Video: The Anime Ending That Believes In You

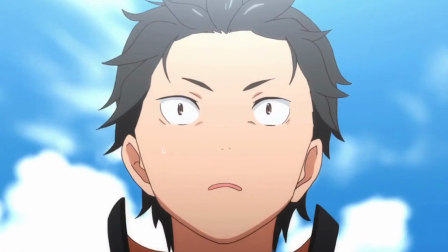0s
At its core, ReZero is a story about becoming a better person and learning to love yourself.
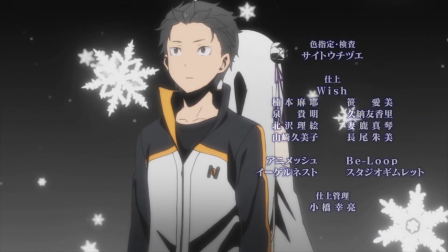6s
This can be shown through the main character Subaru,
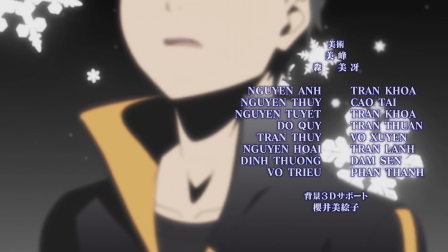8s
who starts off having a very toxic love towards Amelia and a massive inferiority complex, but learns to see Amelia as an equal and respect her wishes.
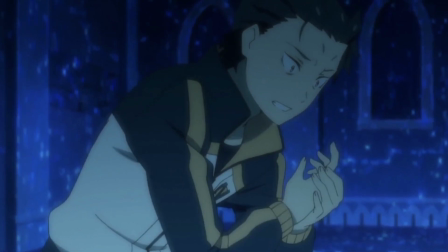18s
As for Subaru's inferiority complex, he still struggles with it, but at least he's making progress in overcoming it.
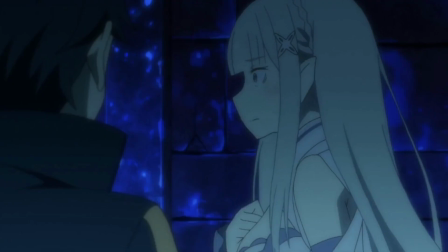24s
These themes can also be found in ReZero's female lead, Amelia, and there is no better place to look than ReZero's fourth ending, Believe in You.
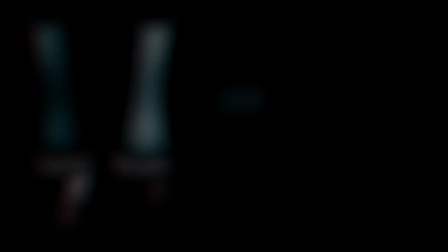32s
Spoiler warning if you have not watched up to season 2 of ReZero. Believe in You feels like a part 2 for ReZero's second ending, Stay Alive,
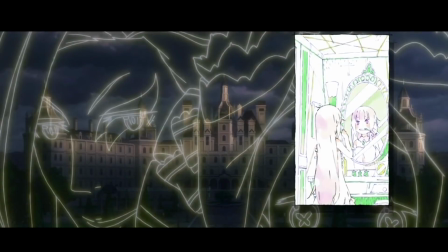41s
which is a very simple ending that has a great song, nice visuals, and of course, focuses on Amelia.
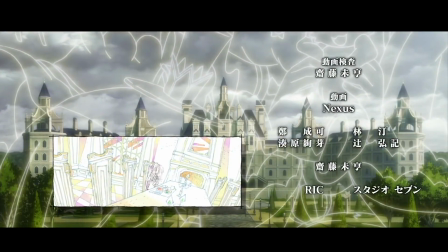47s
Stay Alive focuses on Amelia's life before or without Subaru,
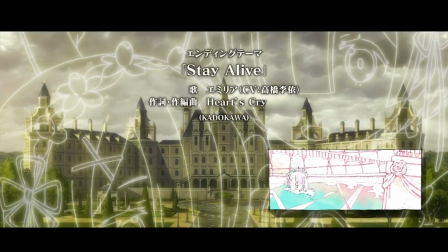51s
as Amelia feels very lonely and we can see that with the sad vibe the song carries and how we only see Amelia in the ending.
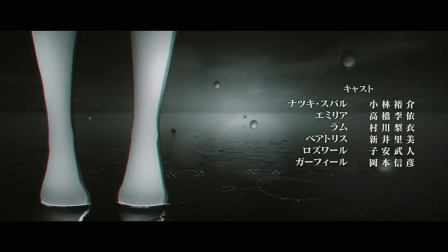59s
Believe in You starts out very similar to Stay Alive, conveying that sad and lonely feeling.
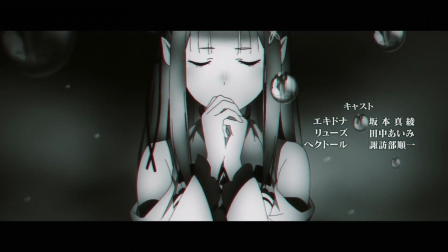64s
In the opening shot, we see Amelia standing on a lake as she is surrounded by water bubbles and ripples.
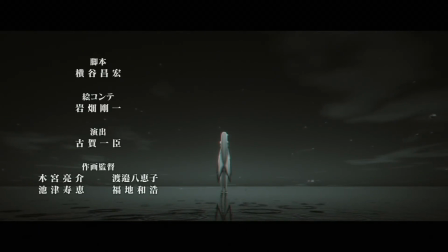70s
The whole world is devoid of color and nothing is moving. I really like what the animators did here.
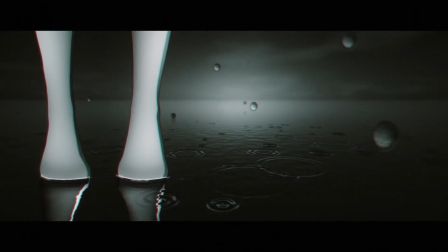76s
At the surface, pun intended, there doesn't look like there is much here, just very nice visuals and nothing more to it.
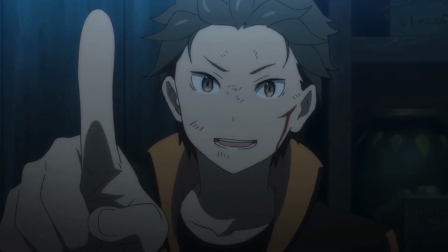82s
I can't blame anyone for thinking that, as I thought the same when I first saw this ending.
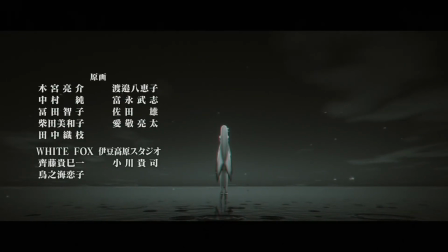87s
I think this scene does a great job of showing how Amelia's life and worldview was before she met Subaru.
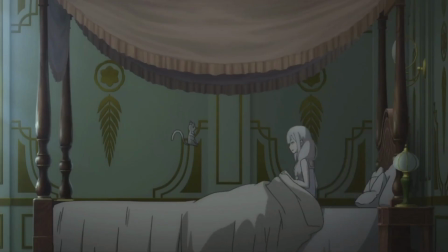93s
Amelia's life before Subaru was very lonely.
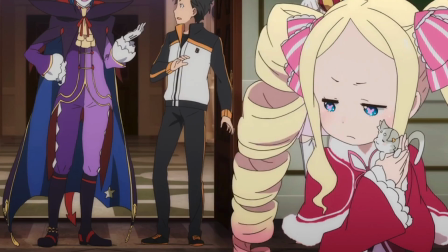96s
She only had Puck to talk to, and everyone in the mansion was very distant and rarely interacted with one another.
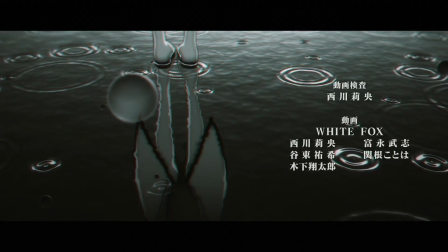103s
Her days were very bleak and that is perfectly shown as there is no color in the scene, devoid of life and happiness.
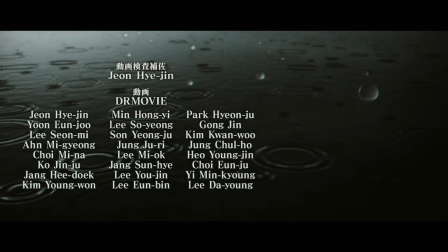110s
Amelia's worldview is represented by the bubbles around her. Amelia has lived a very sheltered life up to this point.
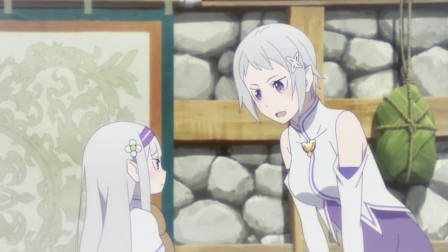116s
She was stuck indoors often when she was a kid, and due to her heritage,
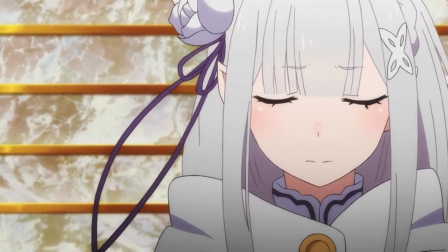120s
many would not interact, much less talk to her out of fear of her potential connection to the Witch of Envy,
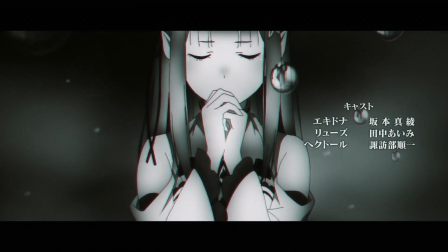126s
Satella. Also, it's interesting how Amelia has her eyes closed the entire time here,
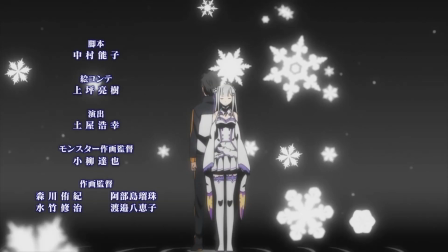131s
as if she's unaware of what is going on or chooses to ignore it, which might be a neat callback to a pattern that I noticed when I made my Styx Helix analysis.
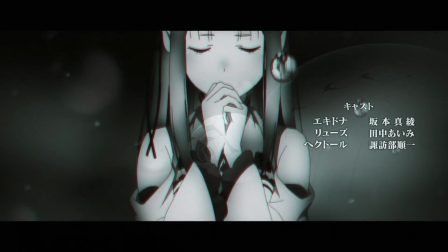140s
I might be looking too much into this, but in a way,
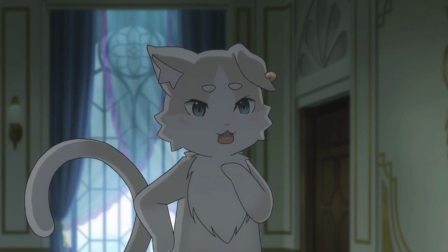143s
Amelia closing her eyes might be a reference to how Puck has forbidden her to look into mirrors, as all of the bubbles around her show her reflection.
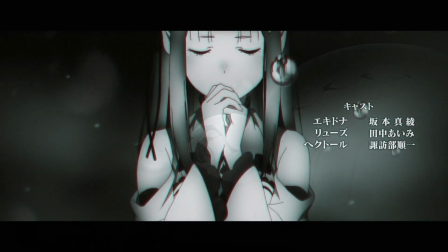151s
I also think it's worth noting that Amelia has her hands clasped together.
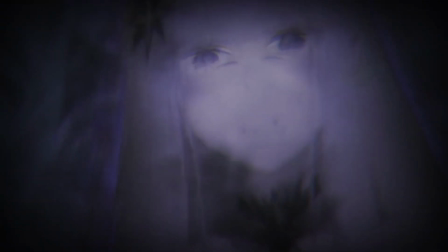155s
Normally, when someone does this, they might have unsettling thoughts, fear, anxiety, or insecurities.
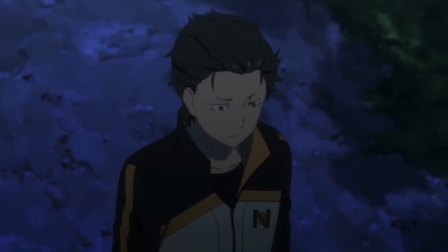162s
Hmm, I wonder who might fit that category this season.
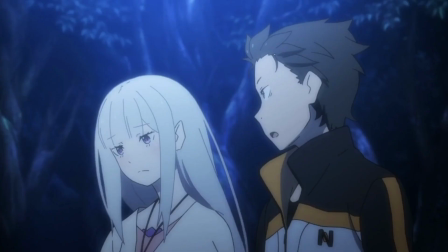166s
In season 2, Amelia definitely meets all of the checkboxes, feeling that she's not capable and always causing trouble for those that she cares about.
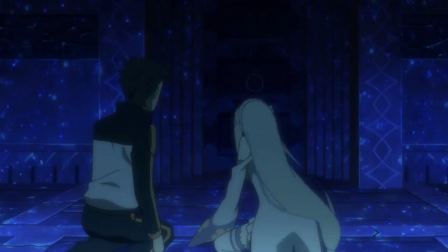175s
The constant fear of being unable to complete the trial and free the sanctuary. The anxiety of not being able to rely on Subaru and Puck,
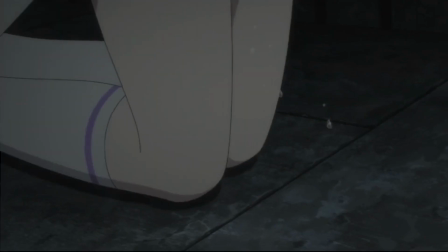183s
or being insecure about how she might not be the same person once her memories return. following that scene we
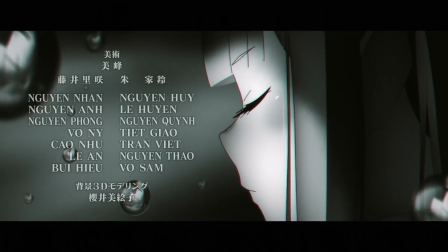189s
then have a close-up of Amelia's face as we start to see the shadow on her begin to slowly fade as Amelia
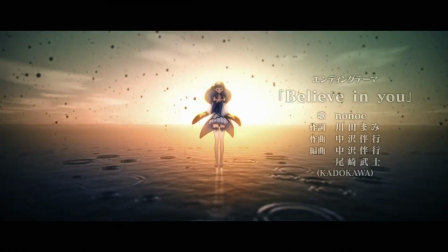195s
opens her eyes as we cut to a single ripple on the water right before the Sun rises behind Amelia and lights up the world with life and color
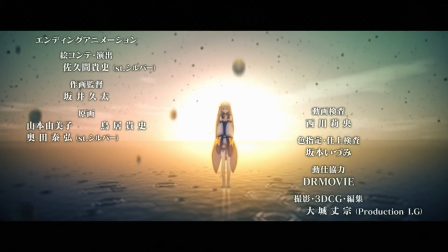203s
I love this scene not only because of how beautiful it looks but this scene supports my theory of the black and white world representing Amelia's
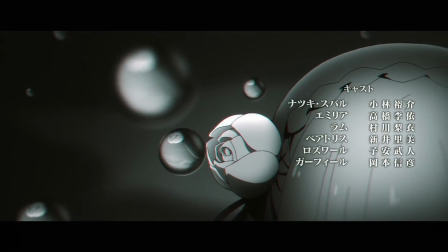212s
life and worldview before Subaru the way I see it.
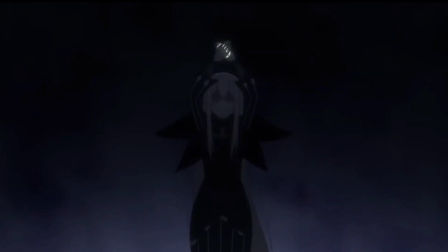215s
The one ripple in this scene is the domino effect or butterfly effect that begins to change Amelia's life for the better.
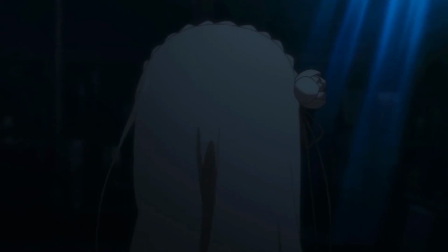222s
And that ripple is when Subaru saved her from the loot house. Had Subaru not been there, Amelia would have died at the loot house.
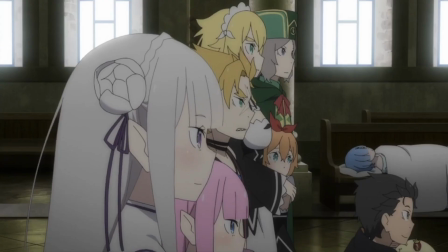229s
She would have never have gotten close with the other members of the Roswell mansion and never have broken out of her shell.
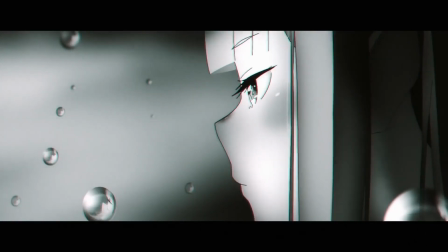235s
Finally, we get to talk about when the ending goes from being good to amazing.
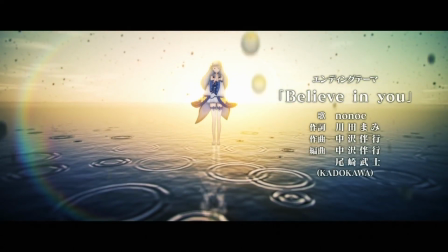239s
Once the color kicks in, the visuals are breathtaking, and there's nothing but good vibes.
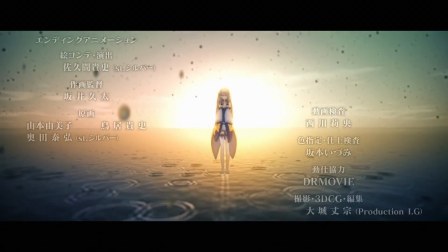245s
The world is vibrant with color and movement.